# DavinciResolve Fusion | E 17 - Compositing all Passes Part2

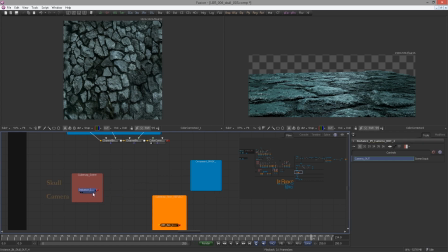paste an instance into their box and the camera at the bottom the skull at the top I bring in a replace material and hook in the skull now do not hook the cube map into the replace material that won't work what you need is a cube map node it is basically the same
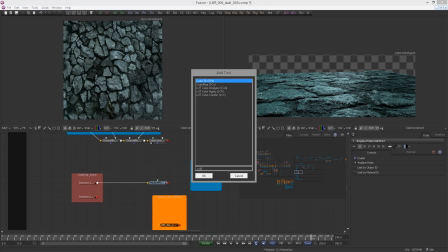as the sphere map tool just for cube maps so let's take a quick look at the cube
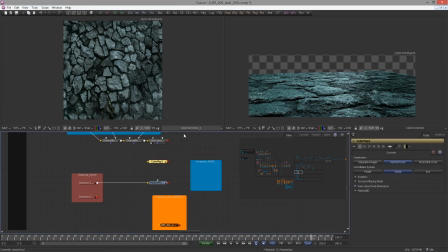map tool the cube map allows you to use three different types of HDR styles the vertical cross you've seen it a horizontal cross you've seen that too and the one we are after is the separate images that is because we have created just one image that basically
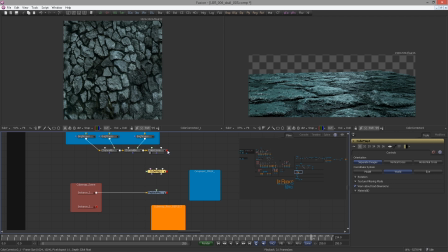resembles the top view if we would have a proper scene with more than just a floor we would set up cameras facing in all directions which would then give us separate images for all sides or directions but again since fusion 9
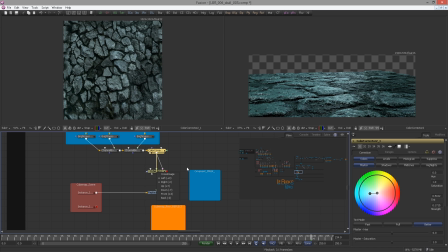we have a spherical camera so in that case you would be better off using that in our case as I said we have only the ground and I didn't have the spherical camera back then so this is totally fine now I have not experimented a lot with this setup and I found that it was better to hook this image into the left the right the down
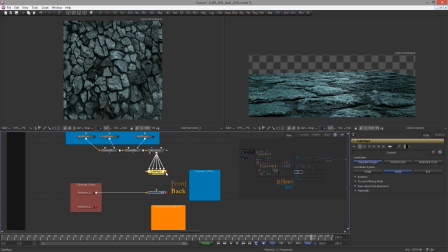and maybe the front in the back as well now before hooking this into the replace we need a reflect material so drop it in already and hook it into the reflect color material now and
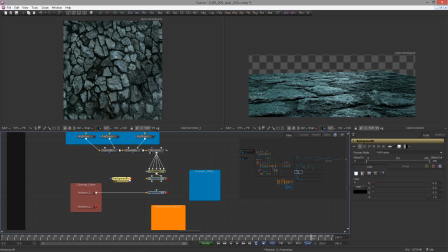the background tool into the color slot if
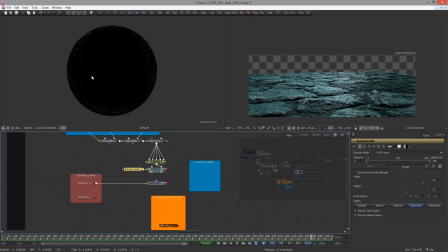we view this now this is how it looks and on the ring it looks like this
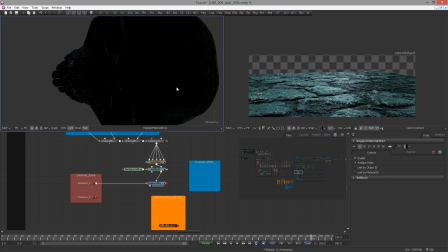now it's not too shabby but I felt the texture was too small as the ring is actually touching the ground therefore being very
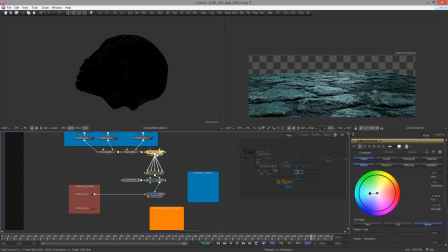close what we can do is after the color correction we do a very cheesy transform operation let's
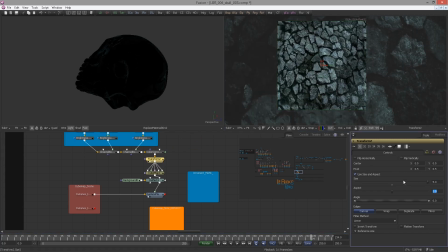put the size to about 5 select
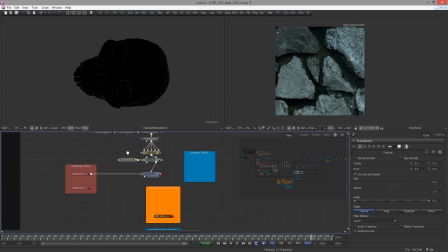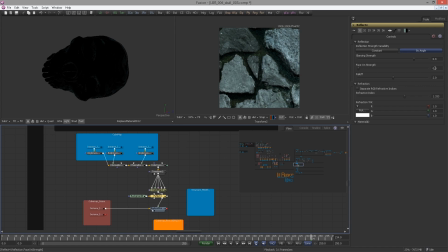the reflect material and set both the glazing and the facing strength to one actually i regret i did this so i should have left this to a fresnel effect even though it's metal so again play around with this after
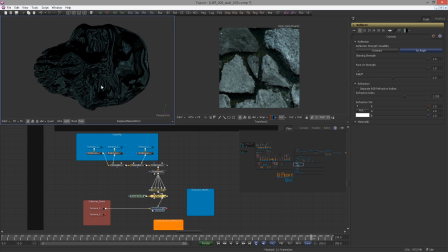this course now that the reflections are much stronger i felt that there is way too much structure in here so i thought it could become more calm by increasing the size again select the transform and bring up the size to 8
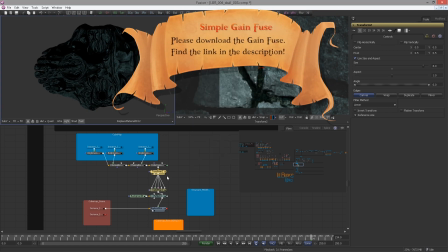we can also try to bring in again and an ellipse mask
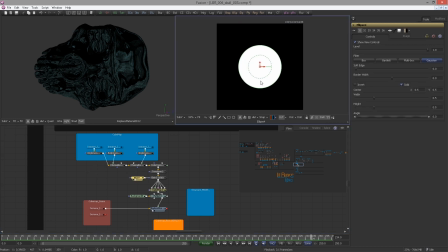I view the ellipse mask and adjust it a little bit I
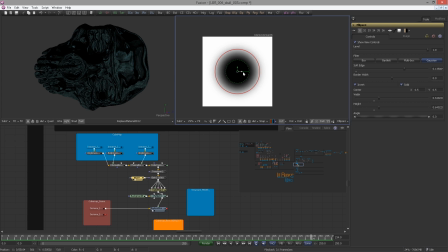invert it if you zoom in you can see some bandings going on here
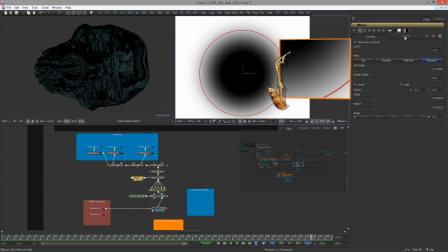now of course it gets intensified as we are viewing the mask with a lookup table on
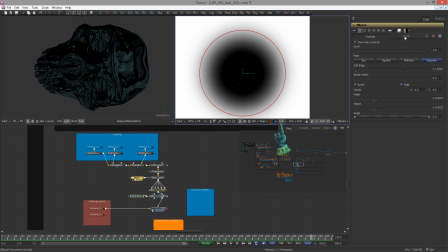and masks should not be viewed with a lookup table but if If you experience any problems,
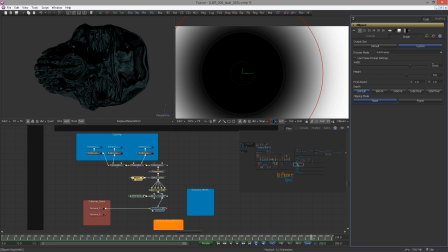just switching over to the image tab, choose custom and now you can choose the custom bit depth and resolution.
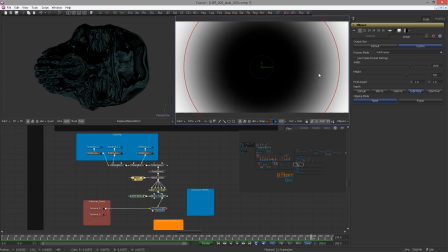The resolution in most cases doesn't matter as Fusion masks are resolution independent.
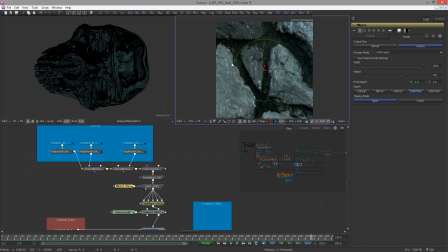It means wherever you hook the mask in, it will adapt to the resolution used on.
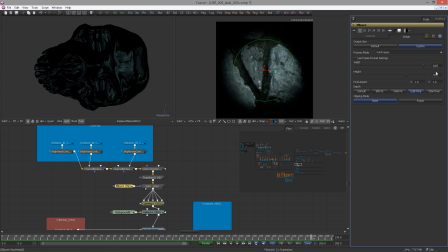Let me prove it to you. I would change the resolution to 1024x1024 and you see nothing changed.